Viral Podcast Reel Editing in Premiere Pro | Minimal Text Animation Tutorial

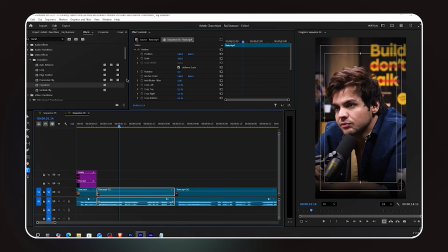250s
I cut the scene at the end of scene 1. Now I go to the project panel, click New Item, and create a color matte with pure white.
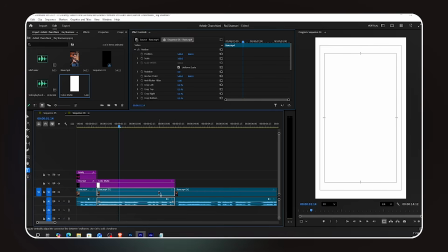263s
I drag this white color matte into the timeline and place it below the raw video layer.
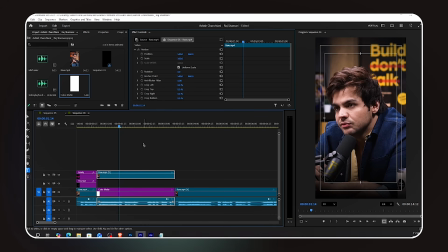268s
Now the background is white. Now I need to scale down the video so it sits in the center of the white background. I go to Effects and search for Transform. I drag and drop the transform effect onto the raw video layer. In effect controls, I turn on the scale keyframe. The first keyframe starts at 100% scale, full size.
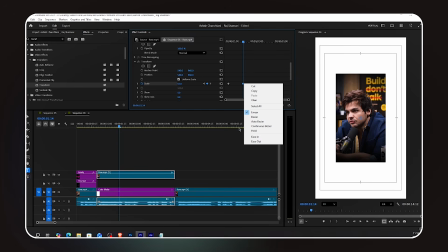287s
The second keyframe, I drop the scale down to 55%, so the video shrinks from full size down to a smaller box in the center.
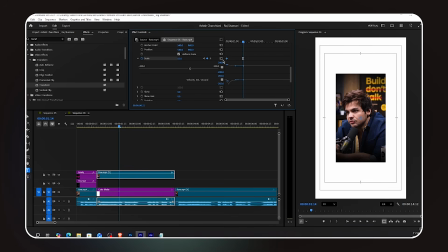294s
I select the last keyframe, right-click, and choose Ease In. Then I open the graph editor and make the curve so the animation starts fast and slows down at the end. Very smooth. Something feels a little off.
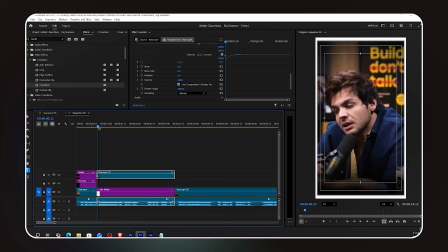309s
Oh, I forgot to enable motion blur. I increase the shutter angle to around 180 degrees.
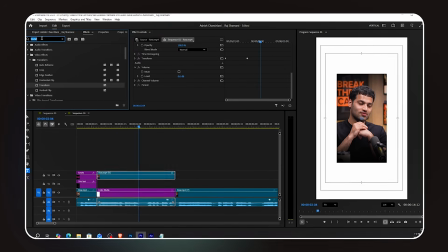317s
Now play it back and it looks much better. The motion blur makes the scaling animation feel more natural and cinematic.
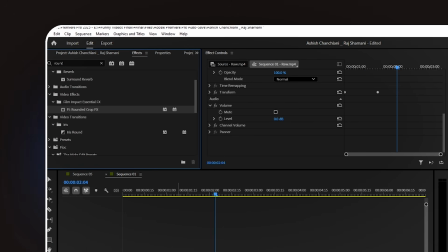326s
Now let's round the corners of the video. Go to Effects and search for Rounded Crop FX.
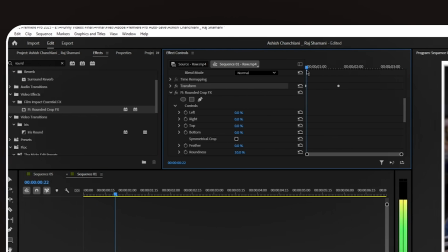331s
Drag and drop it onto the video layer.
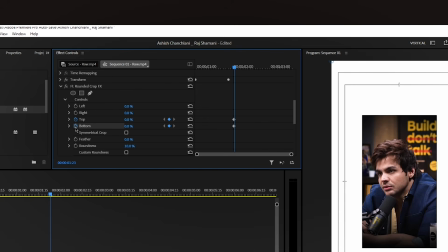338s
Now in the rounded crop settings, I turn on the keyframes for top crop, bottom crop, and roundness. In Effect Controls, here's one very important thing. Make sure the Rounded Crop FX effect is placed above the Transform effect in the list.
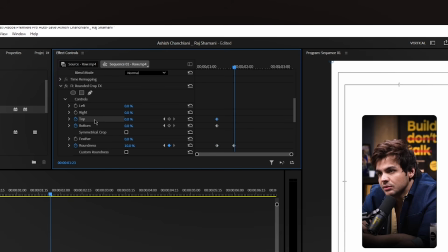354s
The order matters. If Rounded Crop is below Transform, it won't work correctly.
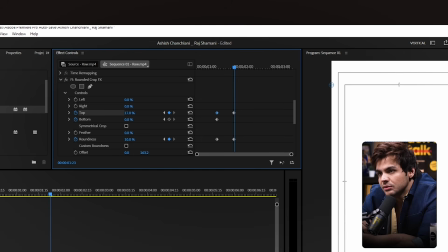359s
I set the roundness to 10% to give nice, soft, rounded corners. Then I set the top crop to around 15% and the bottom crop to around 20%.
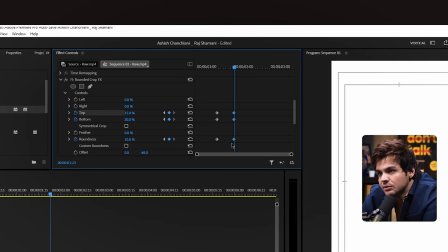371s
This frames the video nicely within the white background. I select all the last keyframes and choose Ease In. Same as before, making the graph so the animation starts fast and ends slow.
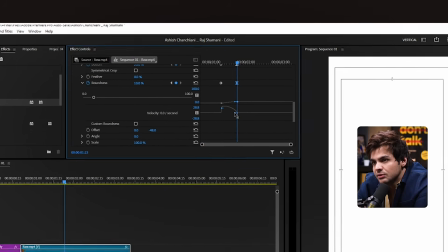384s
The video now scales down with a beautiful rounded crop reveal.
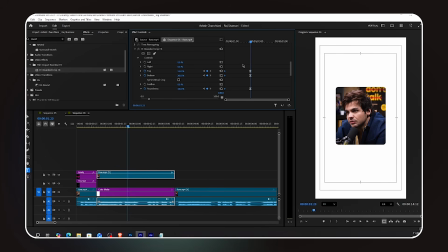389s
Quick reminder, if this is getting complex and you want to just open the finished project and study every effect, join the membership and grab the full project file. If you're already a member, it's in the post section right now.
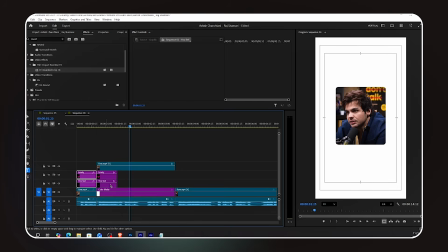405s
Now I copy both text layers from scene 1 and paste them here. But wait, in scene 1 the background was dark, so the text was white. Now the background is white, so I need to change the text color to black. I select both layers, go to Properties, and change the color to black.
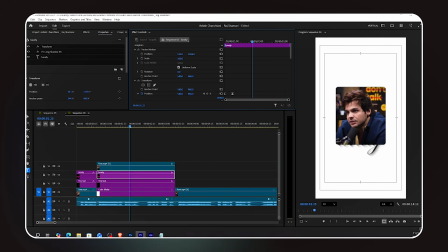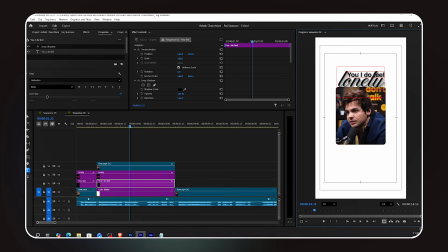433s
Now I adjust the position of the first small text and type my new text for this scene. The top text is placed above the video box.
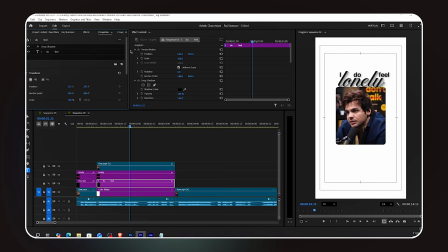448s
For the top text, I change the font from bold to regular. It should be lighter and more minimal here. I adjust the size and position until it looks right.
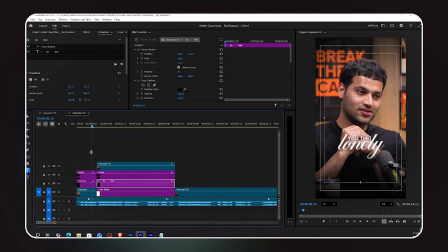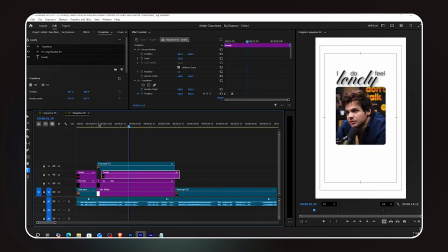473s
The animation feels a little slow, so I tighten up the keyframe, spacing a bit to make it snappier.